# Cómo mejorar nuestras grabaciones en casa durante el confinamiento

Recientemente, muchos de vosotros y de vosotras habréis tenido que empezar a grabaros vídeos cuando nunca lo habéis tenido que hacer antes. Algunos habéis tenido que aprender muy deprisa y aunque hay resultados muy buenos, siempre hay un margen de mejora. Por eso, a través de este vídeo, lo que quiero es daros una serie de claves básicas y esenciales para mejorar estos vídeos con los recursos que tenemos a mano. Por eso, os voy a ir poniendo una serie de ejemplos. Pero no lo voy a hacer grabando como lo estoy haciendo con una cámara profesional, sino con un teléfono móvil como el que tenéis cualquiera en vuestras casas y que seguramente estéis utilizando durante estos días. Vamos a ello. Comenzaremos con lo más básico, cómo posicionar el teléfono. Lo primero que os recomiendo es que realicéis la grabación en horizontal, porque excepto contadas excepciones, siempre será mucho mejor para el espectador y para las plataformas de distribución como YouTube o Facebook cuando el vídeo se despliega en horizontal.
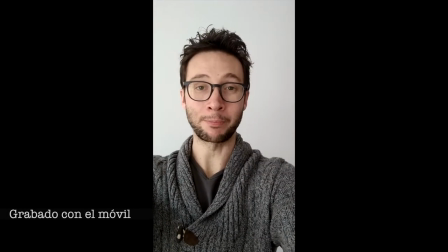1:01 Como en la mayoría de los casos, los vídeos se compartirán en plataformas que tienen de por sí un formato horizontal,
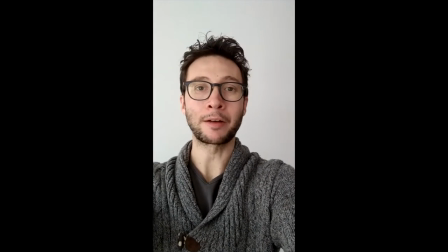1:08 plataformas como YouTube, por ejemplo, si grabamos el vídeo en vertical ocurrirá esto que estáis viendo ahora mismo, que en los laterales nos queda un espacio que hay que rellenar y que es un poco feo.
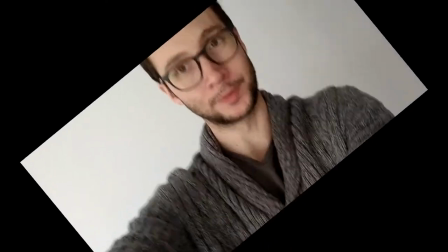1:18 Por eso, lo mejor es hacer algo tan sencillo como es girar el teléfono y grabar en horizontal. Además, os recomiendo que lo pongáis a la altura de los ojos. Más o menos, no necesariamente. Porque aunque cuando hacemos videollamadas con la familia o con los amigos no importa que el teléfono esté un poquito más abajo y miremos hacia abajo, queda peor cuando estamos dirigiéndonos al espectador. Nos va a hacer un efecto un poco extraño,
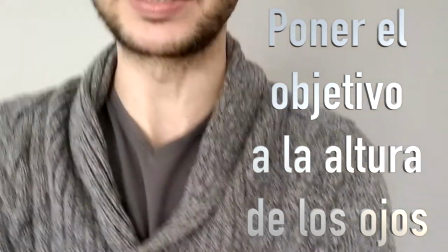1:46 deformante, no tan agradable como cuando se está a nuestra altura, a la altura de los ojos.
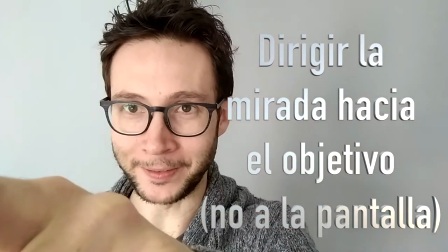1:52 Mirad al objetivo y no a la pantalla. Ahora mismo estoy mirándome a mí mismo en la pantalla.
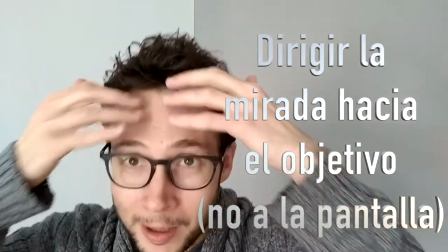1:58 Esto es muy útil para colocarme, peinarme, ver dónde estoy ubicado en el plano.
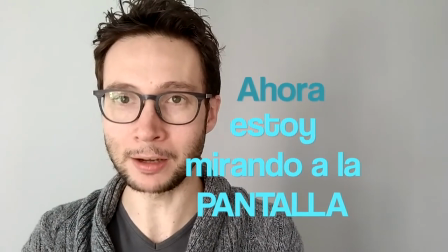2:03 Pero cuando comencemos a grabar, si queremos establecer una relación más directa, más cercana con el espectador,
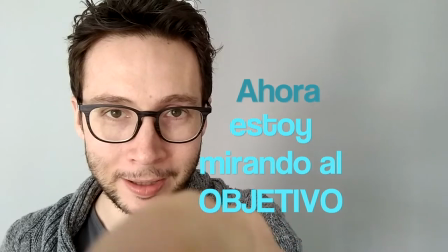2:09 os recomiendo que desviéis vuestra mirada al lugar donde está el objetivo de la cámara, donde está el circulito donde se encuentra el objetivo.
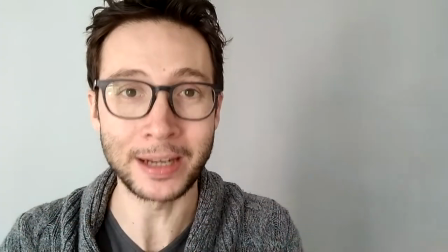2:17 Eso hará que parezca que estáis mirando directamente al espectador. Una vez más, a no ser que queráis conseguir algún tipo de efecto distorsionador o dramático. En ese caso, pues podéis poneros creativos si queréis. Distancia de la cámara.
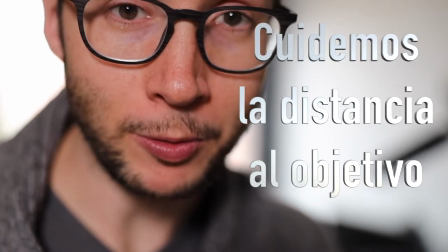2:34 No todos los móviles o tabletas tienen el mismo objetivo. Esto quiere decir que a veces, poniéndote a la misma distancia,
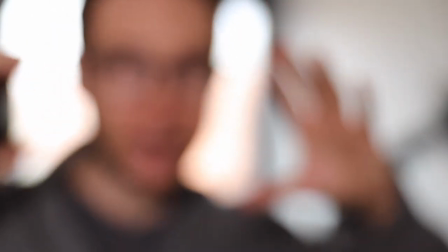2:41 tu cara puede salir más grande o más pequeña en función de la distancia a la que te coloques.
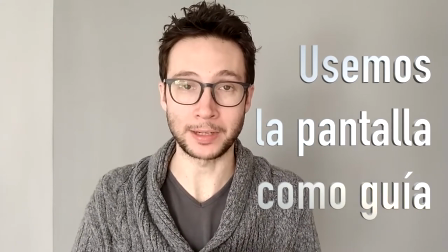2:48 La mejor manera es mirar a través de la pantalla para ver si el plano nos gusta.
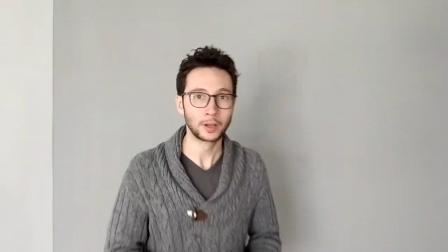2:54 Si me pongo demasiado cerca, quizá no sea agradable. Si me pongo demasiado lejos, probablemente me pierda en el fondo.
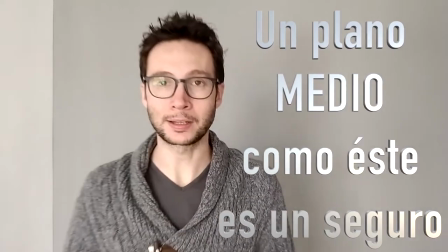3:03 Esto es un poco triste y solitario. Lo más normal es que un plano adecuado para trasladar información sea un plano medio,
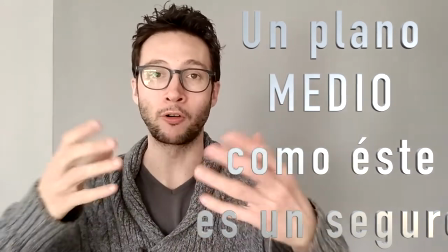3:11 que es un plano en el que se me ve perfectamente, no agobio. Si queréis probar otras opciones, probadlas. Esto es un campo de experimentación. Y llegamos a uno de los puntos principales que quería tratar, la iluminación. La iluminación es quizá el elemento que va a marcar más la diferencia entre los vídeos que queden mejor y los que no queden tan bien. Tenéis que tener muy en cuenta ¿cuál es la fuente de luz? ¿Dónde está ubicada? ¿Cuánta luz os está aportando? ¿Vuestra distancia respecto a esa fuente de luz? Y algunos otros pequeños aspectos. Hay dos fuentes principales de luz. La natural, en este caso la luz que entra por las ventanas, y la luz artificial.